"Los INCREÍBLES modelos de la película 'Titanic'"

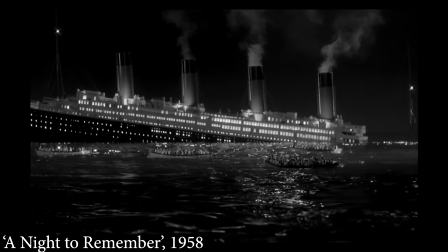4:06 Estaban bien para los 50s, pero no para esta época. Tenían que ir a lo grande, muy grande, y no sería fácil.
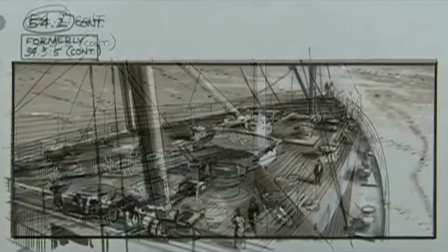4:14 En la película, el Titanic tiene que navegar triunfalmente en su viaje y sorprender al público con su tamaño y glamour.
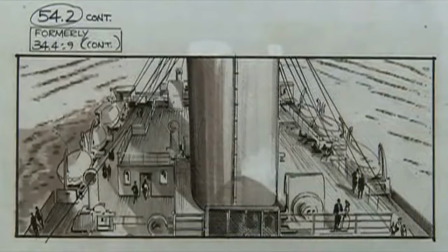4:20 Luego tiene que hundirse y ser destruido en la ruptura y caída final. Y para eso se necesitan varios.
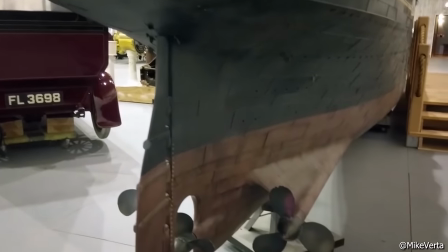4:26 Tiene que haber uno para tomas de día, digamos el glamuroso. Otro que se pueda romper, que se pueda reparar y volver a romper de nuevo.
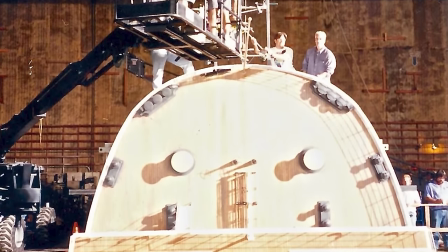4:35 Y otro para el descenso final, cuando el Titanic se va al fondo del océano. Y otro para los restos del naufragio,
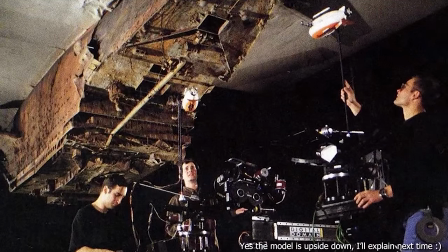4:42 porque aunque de verdad bajaron a filmar el naufragio para las tomas iniciales, no era suficiente. Necesitaban tomas más amplias con un modelo. En el siguiente video vamos a ver el modelo que se usó en el hundimiento, que es increíble,
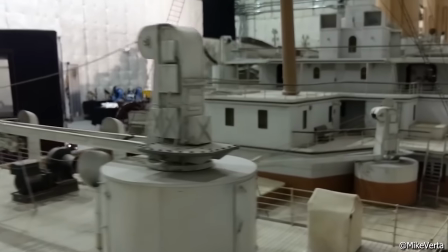4:57 pero hoy vamos a quedarnos con el glamoroso. Esta cosa es una bestia, y digo es porque aún existe en un almacén.
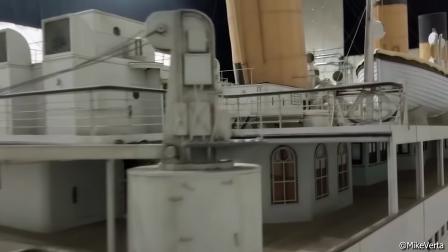5:04 Legato y su equipo sabían que para las tomas glamorosas necesitaban un modelo a escala grande. Y esto es por la audiencia, nos damos cuenta cuando algo es raro. Si un modelo es muy pequeño, nos damos cuenta.
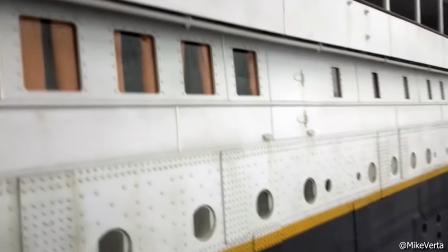5:16 La luz y las sombras caen de manera diferente en objetos más grandes. Cuantos más detalles tenga, más realista se verá.
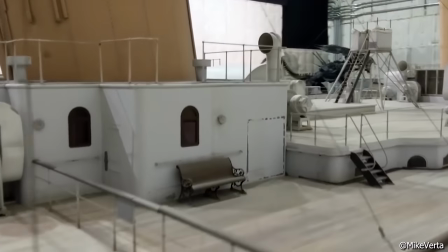5:23 En una pantalla IMAX, millones de espectadores analizarán cada centímetro de la maqueta, así que debe ser perfecta.
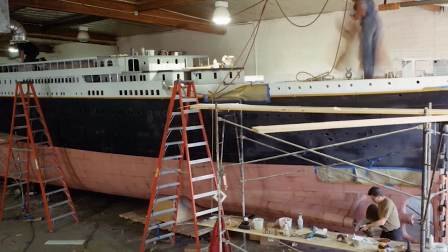5:29 Así que para lograrlo, Digital Domain recurrió a Western Boat Works de California.
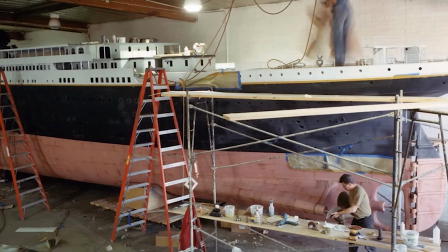5:34 Querían una réplica precisa a escala del barco de unos 14 metros de longitud. Este modelo iba a ser más grande que bastantes yates de verdad, así que debía armarse como un barco de verdad.
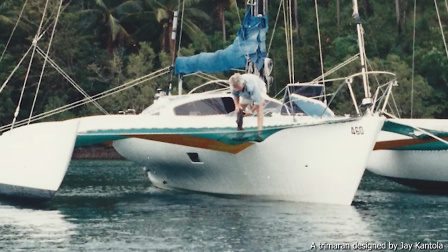5:48 El arquitecto naval Jay Cantola, que tenía experiencia en el diseño de auténticos barcos de vela trimarán,
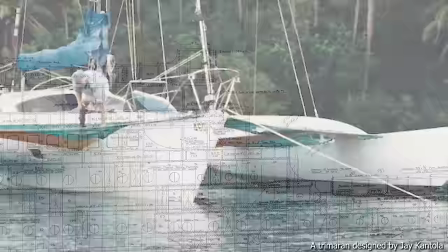5:53 trabajó con Harlan & Wolff, los diseñadores del Titanic, para obtener los planos del Olympic, la nave gemela.
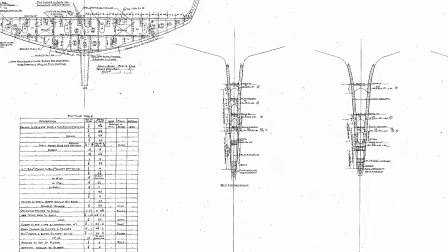6:00 La forma de los marcos del Olympic fue trazada y recortada y se utilizó un complejo sistema de entablados sobre marcos.
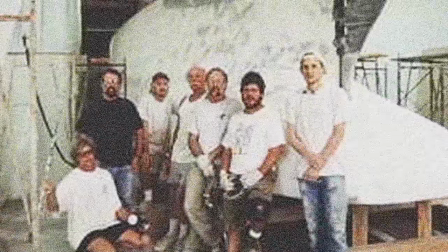6:07 Un equipo de 6 constructores de barcos reales trabajó bajo la dirección de Cantola para construir la forma básica del casco,
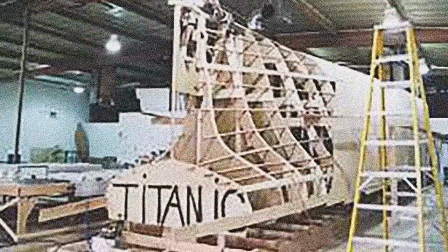6:14 y cuando estuvo completo fue entregado a Digital Domain para el detalle. Y aquí es cuando se convocó a mi héroe personal, Ken Marshall.
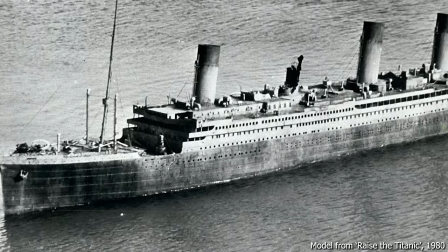6:22 Ken había trabajado en las maquetas para otras películas del Titanic y era una de las personas más conocedoras en lo que respecta a la apariencia del barco.
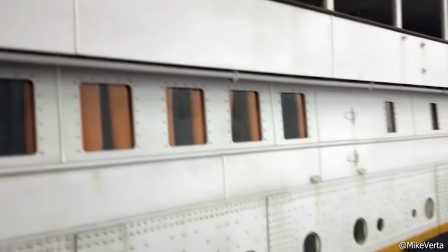6:31 El equipo de Digital Domain trabajó para agregar todos los detalles,
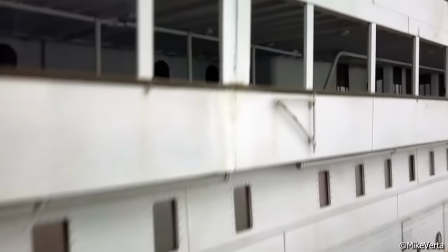6:35 ventilaciones, salvavidas, incluso los miles de pequeños remaches que recorrían el casco.
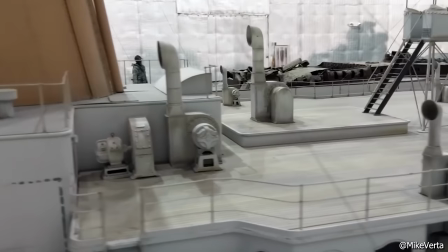6:40 El modelo era aproximadamente escala 1.20 y cuando se completó era magnífico. Pero cuando trabajas con modelos grandes, surgen grandes problemas y a veces el director de efectos visuales, Eric Nash, se puso creativo.
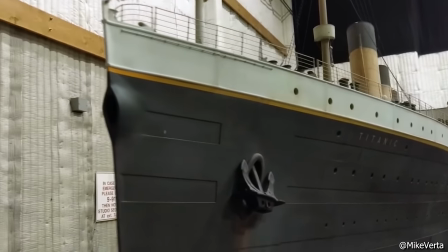6:53 Y dijo, cuanto más grande es la maqueta, más fácil resulta la profundidad de campo, pero el inconveniente es iluminarlo, especialmente en un lugar que no es tan grande.
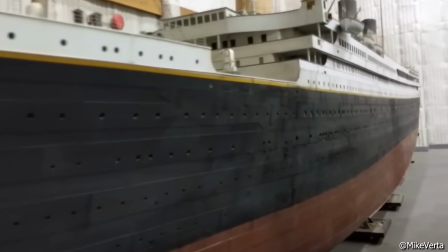7:01 Esa fue una de las cosas con las que luchamos desde el principio. En cuanto pusimos ese barco de 14 metros en el hangar de Hughes Aircraft en
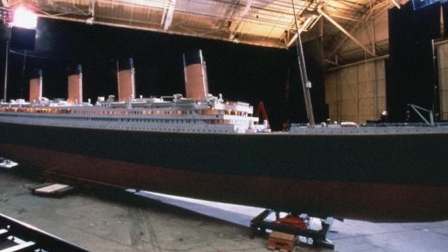7:10 Venice y tratamos de colocar la luz lo suficientemente lejos para que fuera uniforme,
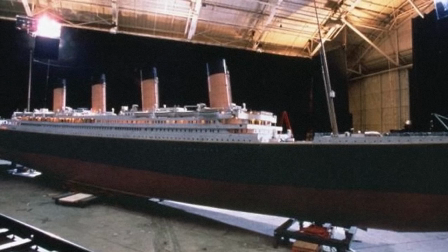7:14 nos topábamos de inmediato con el techo o la pared.
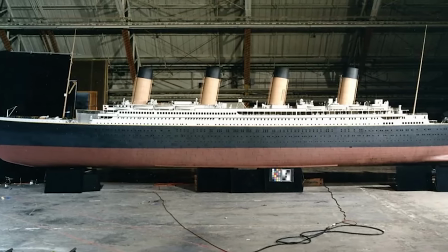7:17 En los espacios que teníamos era casi imposible iluminar el Titanic de manera uniforme, así que usamos muchas luces por muchas razones.
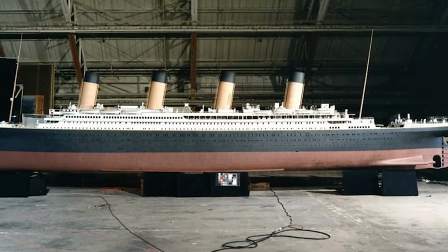7:25 Dado que el barco es el personaje principal, tiene que verse mejor de lo que realmente se vería a la luz del día, así que nos tomamos algunas licencias.
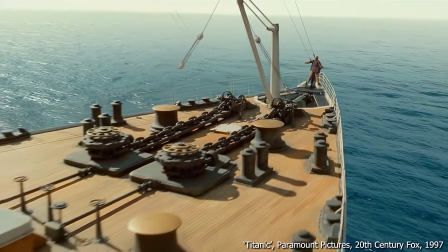7:33 Por ejemplo, la cubierta de proa se veía mejor cuando estaba iluminada lateralmente.
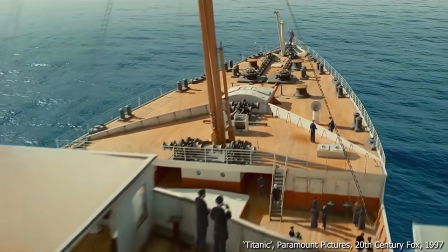7:37 Pero si usábamos esa misma luz en las chimeneas, se veían planas y aburridas, así que hicimos trampa y pusimos la luz más atrás.
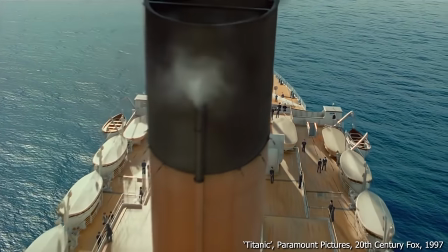7:45 Hay que decir que cualquier persona con buen ojo para la luz puede darse cuenta de que el Titanic está iluminado desde 2 o más posiciones,
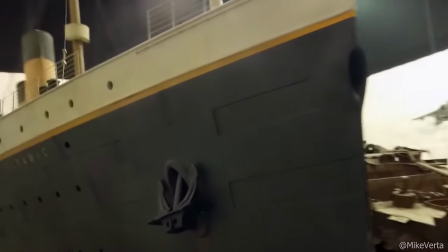7:53 pero la gente normal no suele notarlo. Este modelo de 14 metros es el que se usa en la escena de Soy el Rey del Mundo,
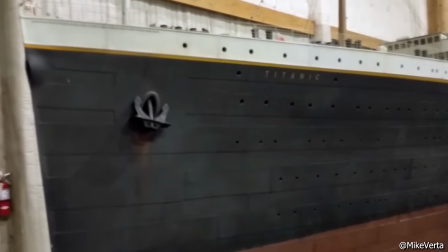8:01 que Cameron había imaginado desde el 95 cuando hablaba de rodar la película como si fuera un comercial del barco.